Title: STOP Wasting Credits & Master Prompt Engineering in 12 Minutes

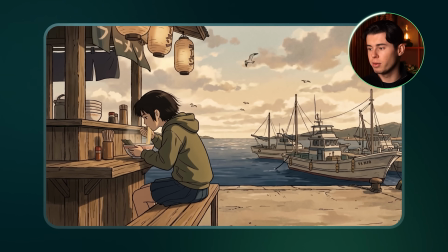494s
And the style itself actually comes out fine because of our starting image.
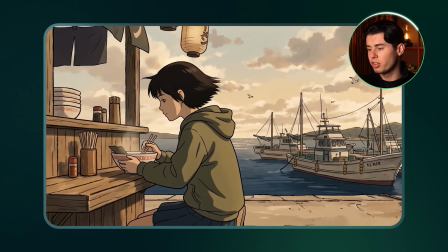498s
But the whole thing is one single static shot of her eating that never changes for the full 10 seconds, so it feels flat and a little boring. That's the thing with a calm, slice of life scene. The style on its own isn't enough.
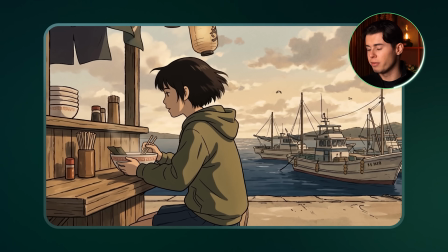510s
This scene is supposed to be full of life and emotion, even though there's no dialogue and stiff animation can't achieve that.
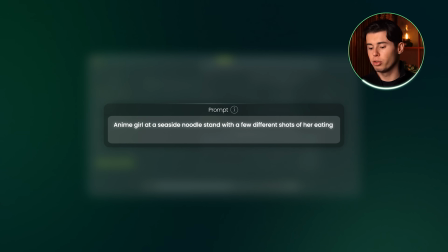516s
So for the second try, I'll ask for some movement between shots and generate.
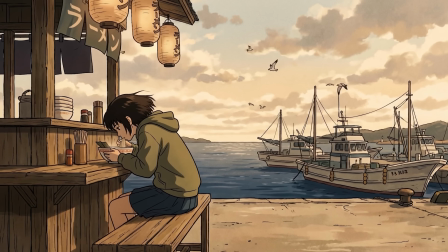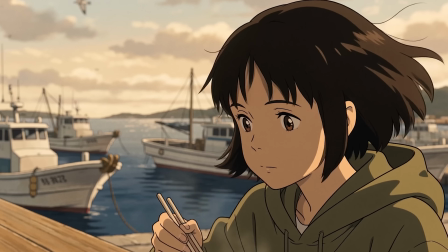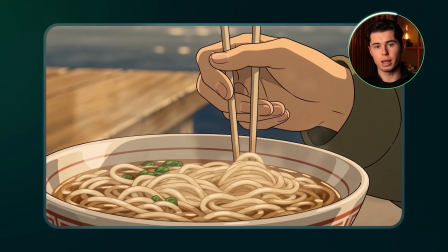530s
And this already looks a lot better. The scene cuts between a few different angles of her, and that variety is what finally makes it feel intentional.
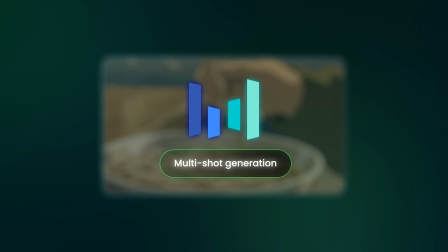537s
Seedance 2 is actually built for multi-shot generation from just one prompt, so even without clear direction on what the shots are, it can deliver. So imagine how much better it can get with a JSON prompt that's deliberately made to get a high quality result.
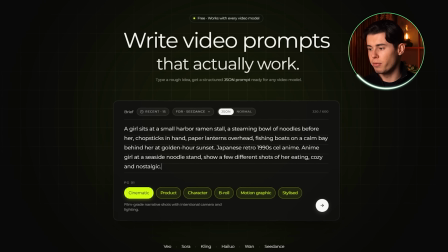551s
I'll head back to videoprompt.studio, paste in that same description, and this time turn on the Stylized button, which tunes the whole prompt for holding an animated look.
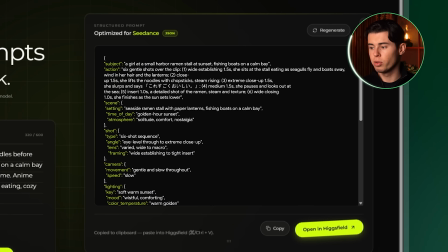560s
We get back this JSON prompt with all the shots laid out in a full sequence.
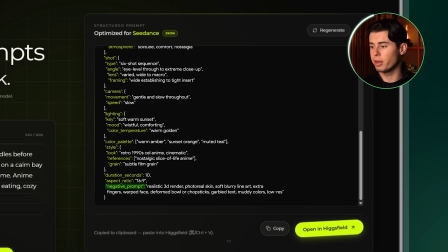563s
And the negative prompt matters just as much here, but this time its job is to stop the style from drifting, so it tells the model to stay away from any realistic 3D or photoreal style that would break the cell anime feel.
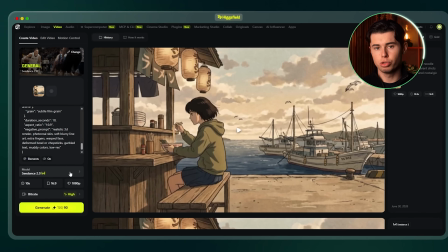576s
So back inside Higgsfield, I'll copy it into Seedance on the same reference and settings and generate.
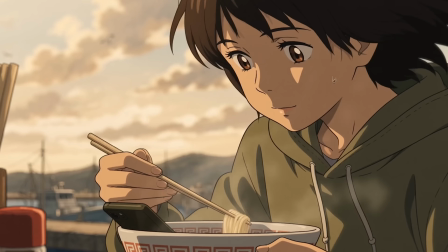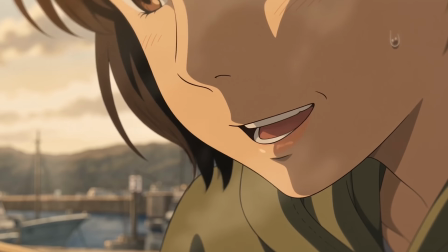586s すごく美味しい。
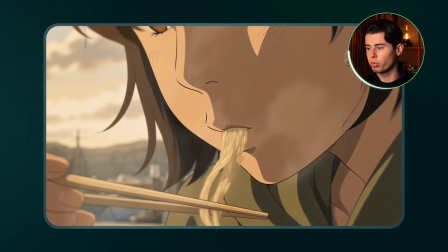591s
And this is easily the strongest of the three. The animation is smooth, the scene moves through those 6 shots, with the timing actually working.
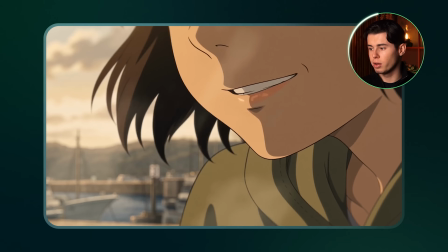599s
The 1990s look holds the whole way through, and it even comes with dialogue. This looks like something produced by Studio Ghibli with a consistent style and rhythm. The last type of videos I want to test is product shots, because they rely on one specific factor we haven't touched yet.
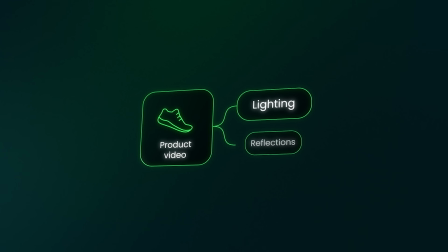613s
A product video depends almost entirely on its lighting and its reflections, because that is what actually makes something look premium and expensive.
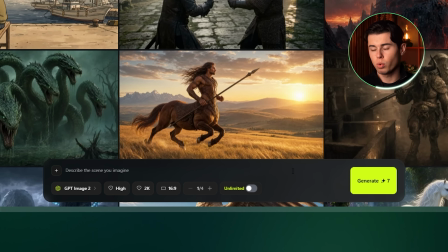621s
For the reference image, I'll keep GPT Image 2 locked in with the same settings and just describe the product.
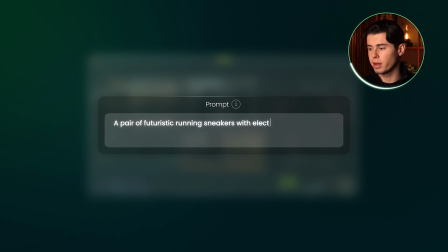626s
A pair of futuristic running sneakers with electric blue accents on a clean white studio background.
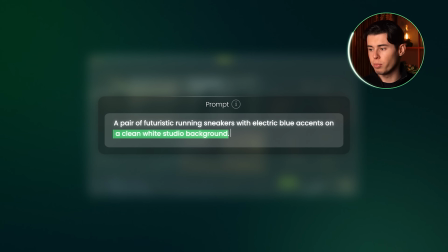632s
That plain white background is extremely important because the simpler it is,
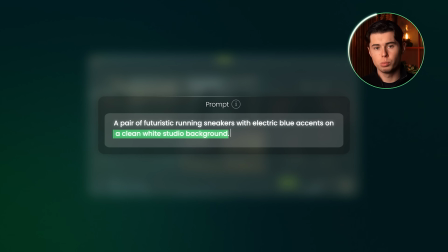636s
the easier it will be for the video model to keep the product consistent and the lighting realistic.
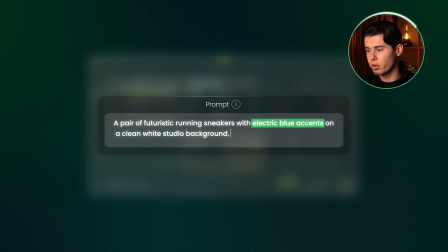641s
And those electric blue accents are the one detail I want carrying the whole shot, so naming them now gives the lighting something to catch once the video starts moving.
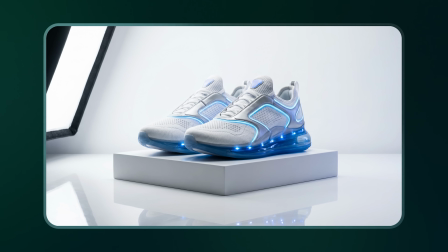649s
And this looks like a professional product shot taken by a real film crew.
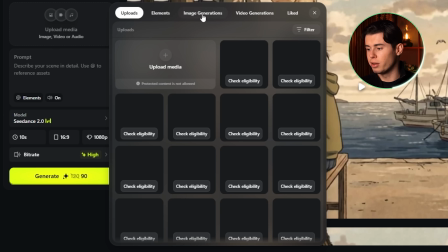653s
So I'll take it into video generation with Seedance 2.0, run the same quick eligibility check, load it as the reference image, and keep the rest of the settings the same.
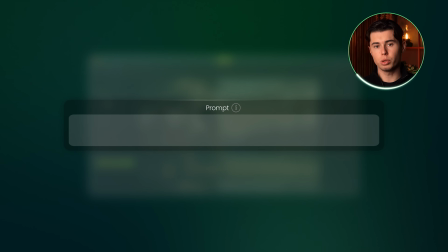661s
For the first attempt, I'll prompt it the way you naturally would for a product.
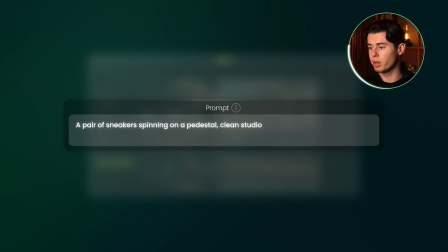665s
A pair of sneakers spinning on a pedestal, clean studio product video, nice soft lighting, sleek and premium look.
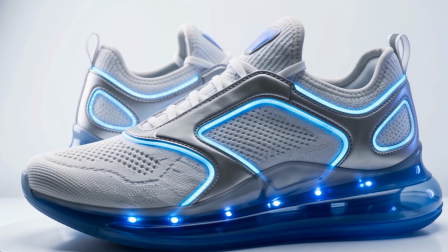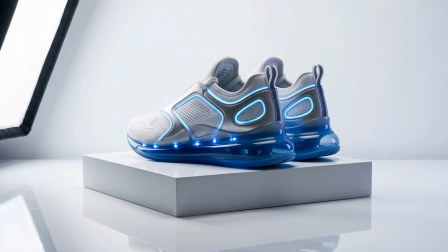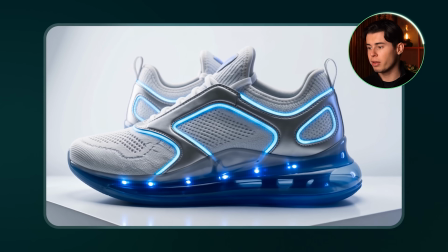681s
And it comes out looking cheap, the rotation drifts, the cuts feel random, and the whole thing feels very AI generated.
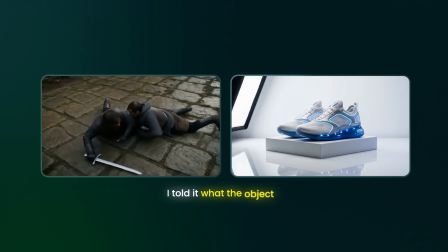687s
The reason is the same as the sword fight. I told it what the object is, but nothing about how it should be lit or how it should move.
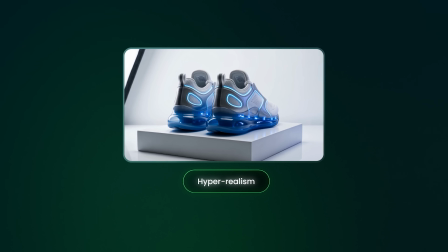694s
And with a product shot, you want hyper-realism, you actually want it to look better than real life,
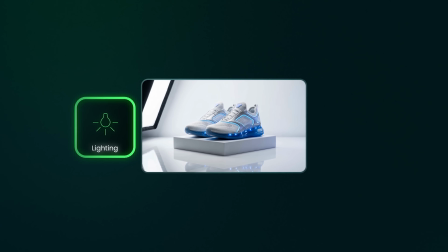699s
and that only happens when the prompt sets the lighting and the camera moves the way a real commercial would.
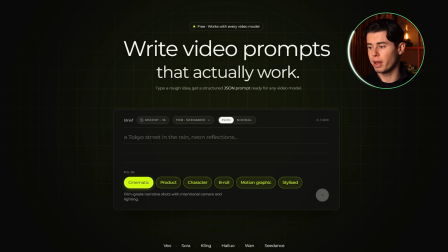704s
So I'll go straight to videoprompt.studio, paste in my prompt, and this time use its product mode,
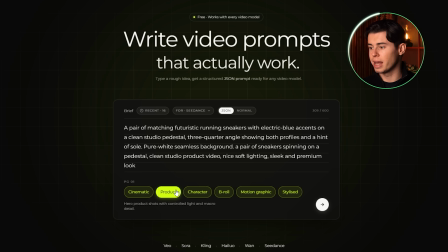709s
which tunes the lighting, the reflections, and the camera moves for exactly this kind of shot.
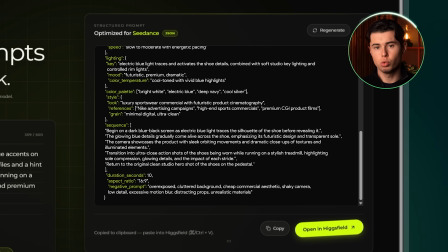713s
And the JSON I get back does something neither of the other two needed to do. It lays out a whole sequence of beats inside the one 10-second video. A dark reveal, the blue light tracing the shoe, a few close-ups of it on a treadmill, then a return to the hero shot. And the negative prompt is keeping the shot from feeling too cluttered, which is what protects that premium feel.
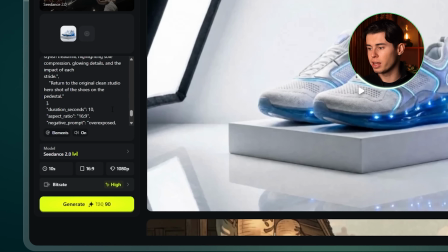733s
So back inside Higgsfield, I'll copy it into Seedance on the same frame and settings and generate.